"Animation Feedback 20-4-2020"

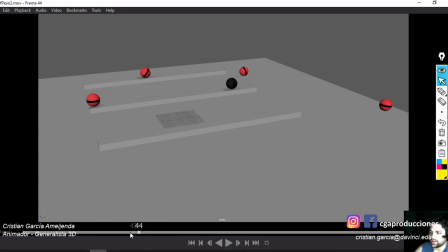20:48 Que no llegue en el fotograma 44, en el 40 ya no, que no llegue acá, que llegue ahí en el 60 más o menos, ¿sí? Y esta no está mal si se queda en el lugar, ¿eh? No está mal, no está mal. Vamos con eso.
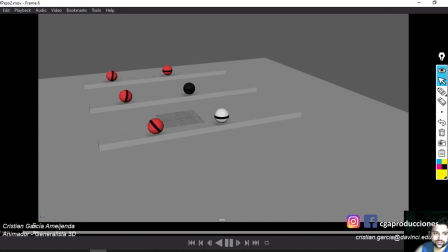21:07 Quien sea que seas, no sé quién es. Diferencia de pesos 2. Franco Foresi.
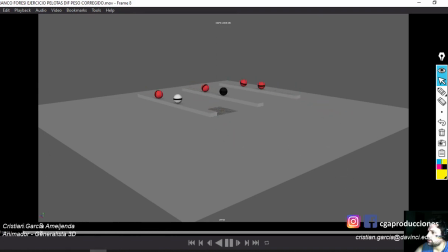Está bien, solo que el stretch y el squash queda muy. Sácaselo a la pelota blanca, queda muy fuerte.
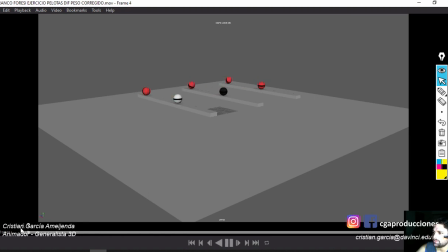21:33 Queda como un fotograma solo y cuando lo ves corrido parece un error. Es lo único, ¿sí? Es lo único. Y que no. Siento que frena. Fíjate si no hay un keyframe en el translate Z de la roja, frenándolo un poquito, sacáselo.
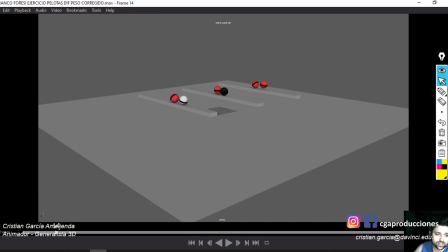21:48 Fíjate la corrección que le hice a tus compañeros, por ejemplo, a la corrección anterior, o a Oriana López, quizás, o a De la Cruz, que. Les hago mucho hincapié en que haya solamente dos keyframes en la pelota roja, uno al principio y uno al final en esta pelota, ¿sí? Porque casi que ni se había afectado por la blanca, porque es muy liviana. Pelota y palo.
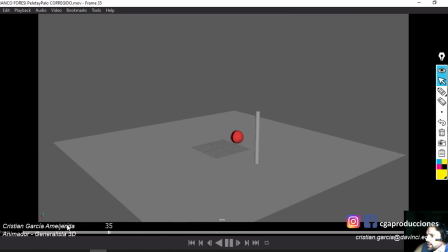22:11 Bien. ¿Por qué digo bien? Porque es lo mismo que le pasaba, no me acuerdo a quién, de tus compañeros, creo que Cáceres Araceli, no me acuerdo.
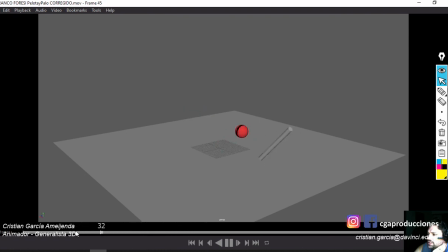22:31 Pero en tu caso no lo hiciste que sea tan violento el golpe. Así que lo que haría es que esta caída, la primera caída, ¿sí? Esto sea más rápido. Tampoco lento. Sácale dos fotogramas, ¿sí?
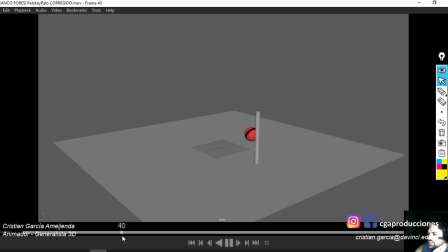22:47 A todo esto. Sobre todo al momento del impacto. Sácale tres fotogramas a todo. Que sea tres fotogramas menos la animación del palo en toda esta caída hasta acá, ¿sí? No me molesta tanto, quizás. A un compañero tuyo hace un rato le corregí, pero él lo había hecho mucho más fuerte en la caída del palo, como que se trasladaba más.
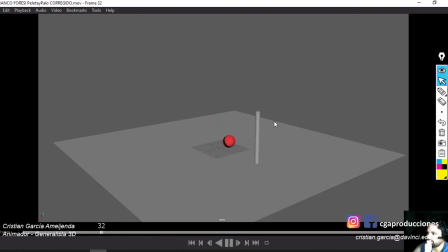23:06 Hasta donde lo hiciste vos, te lo entiendo, que reaccione así el palo en base a cómo es golpeado. Hacer un toquecín más rápido, nada más, ¿sí? Gianluca Rosotti, pelota y palo.
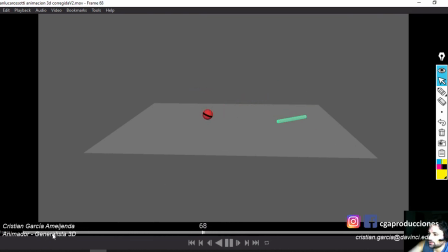23:19 Bien, ojo con esto, ¿eh? Ojo con esto. Ojo el palo, que se entierra en el piso. Ahí. ¿Sí? Que parezca un pique. Hay que trabajar mucho más la caída del palo. Ahí.
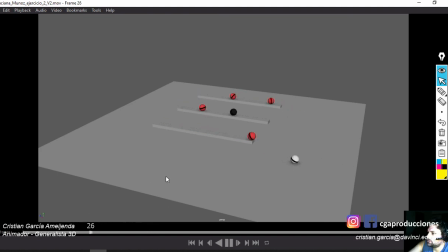23:35 Luciana Muñoz. Bien, ¿eh? Único, lo único que haría, ¿eh? Lo único.
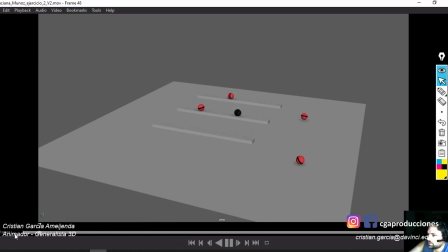Esto no me molesta que se frene así como se frena. Lo único que haría es que esta siga un poquito más girando como si esta es esta.
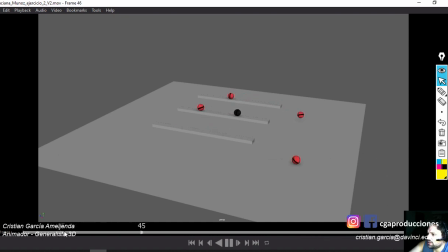24:04 ¿Sí? No en la misma, en el mismo, o sea, a la misma distancia. No, no estoy pidiendo que llegue a esta distancia. Estoy diciendo que se siga moviendo. Que quede más natural como te quedó esta. Esta. Que no se frene tan rápido. El resto bien.
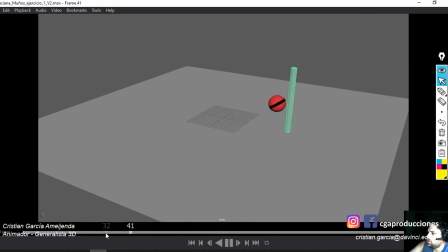24:21 Bien. Bien, ojo. Los segundos rebotes, o sea, una vez que llega está bien. Ojo ahí la colisión un poquito acá, pero no me molesta tanto. Lo que te digo es, en todos estos rebotes, acá, a ver,
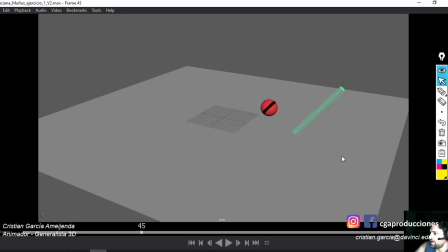24:39 claro, una vez que golpea la punta, después está 1, 2, 3, 4, 5, 6 fotogramas, 7 fotogramas hasta llegar, no, tiene que ser más rápido, es tipo, cae, tun, tun, tun, tun, tun, ¿sí? Ahora tenés como, tun, tun, tun, y además como, pac, pac, pac, pac, pac, pac, pac.